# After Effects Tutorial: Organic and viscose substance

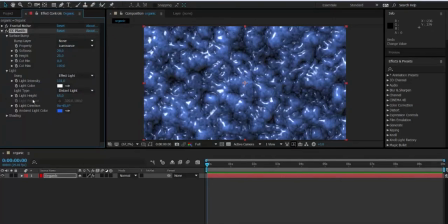[4:17]
Then the light color will affect the highlights. You see now it's very clear how it's affecting.
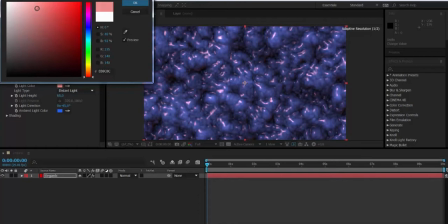[4:23]
I'm going to select something yellowish orange probably to create more contrast with blue
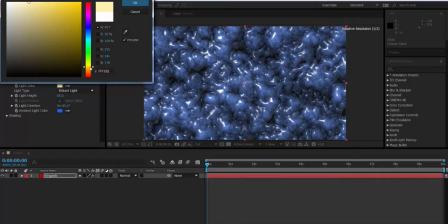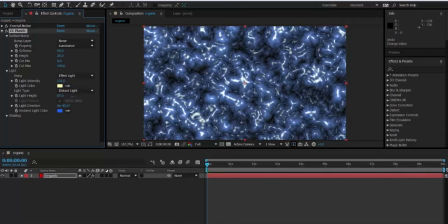[4:34]
all right then the light height you see how it's affecting then
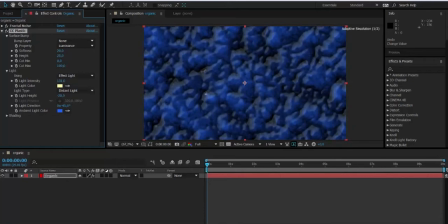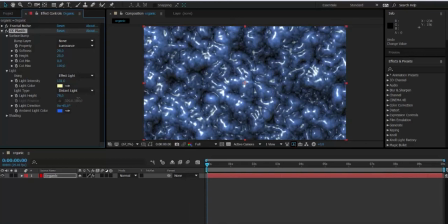we can also modify the light direction and
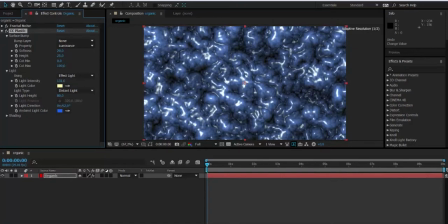then we'll go to shading we'll modify the ambient very self-explanatory
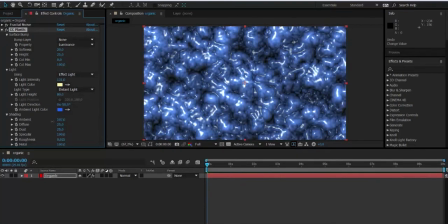the diffuse.
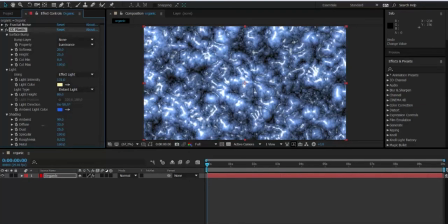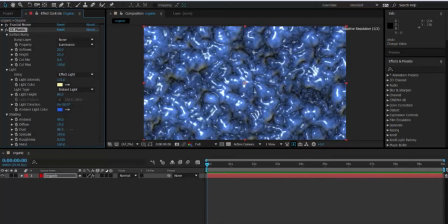[5:37]
That will affect what in 3D we will call something like ambient occlusion probably, I don't know if this will make any sense to you, but notice the areas that are being affected. It helps to add some depth,
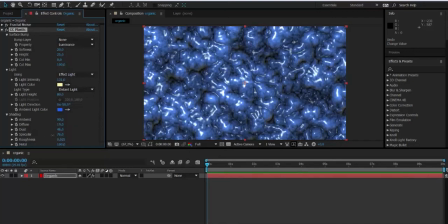[5:55]
then the intensity of the specular,
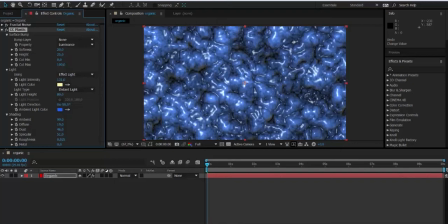[6:10]
then we have the metal attribute that if we lower it, give us a more organic result. I'm just tweaking the attributes to get something interesting in the look.
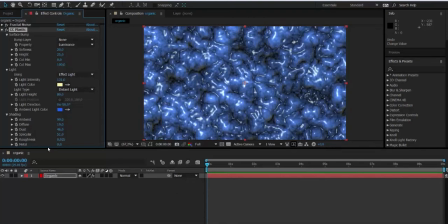And then we have the roughness.
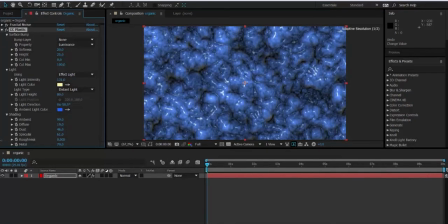[6:41]
So it's basically tweaking the attributes until I get something that has the look and mood that I'm looking for. So now, we go to the surface bump attribute and we're going to modify the softness. notice
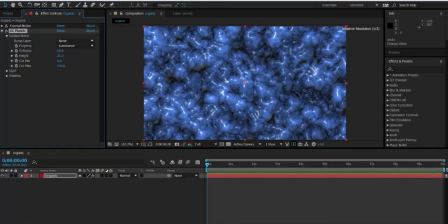[6:56]
how it is affecting now the final result of the composition to achieve more organic look the height also could be modified and
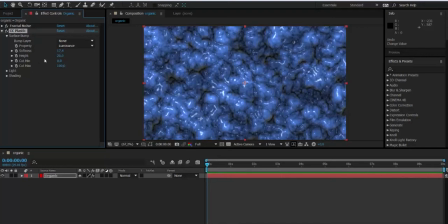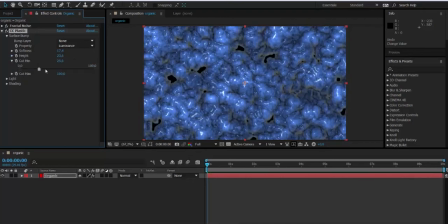[7:35]
then something i'm not gonna really gonna use is the cut minimum and the cut maximum but this is what it does we are not gonna be using it in this tutorial all
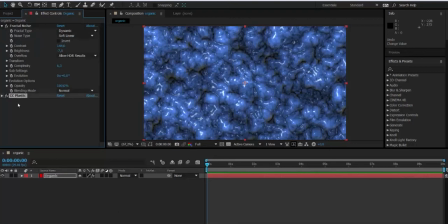[7:53]
right so back to fractal noise and we're gonna start the animation make sure you are in frame zero we go to evolution keyframe the stopwatch we go to the last frame and we modify the value let's make it
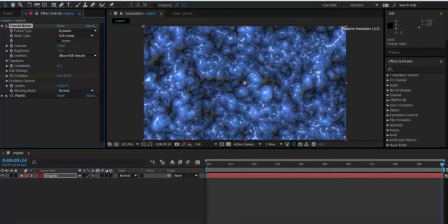[8:09]
like one turn and and a half more or less okay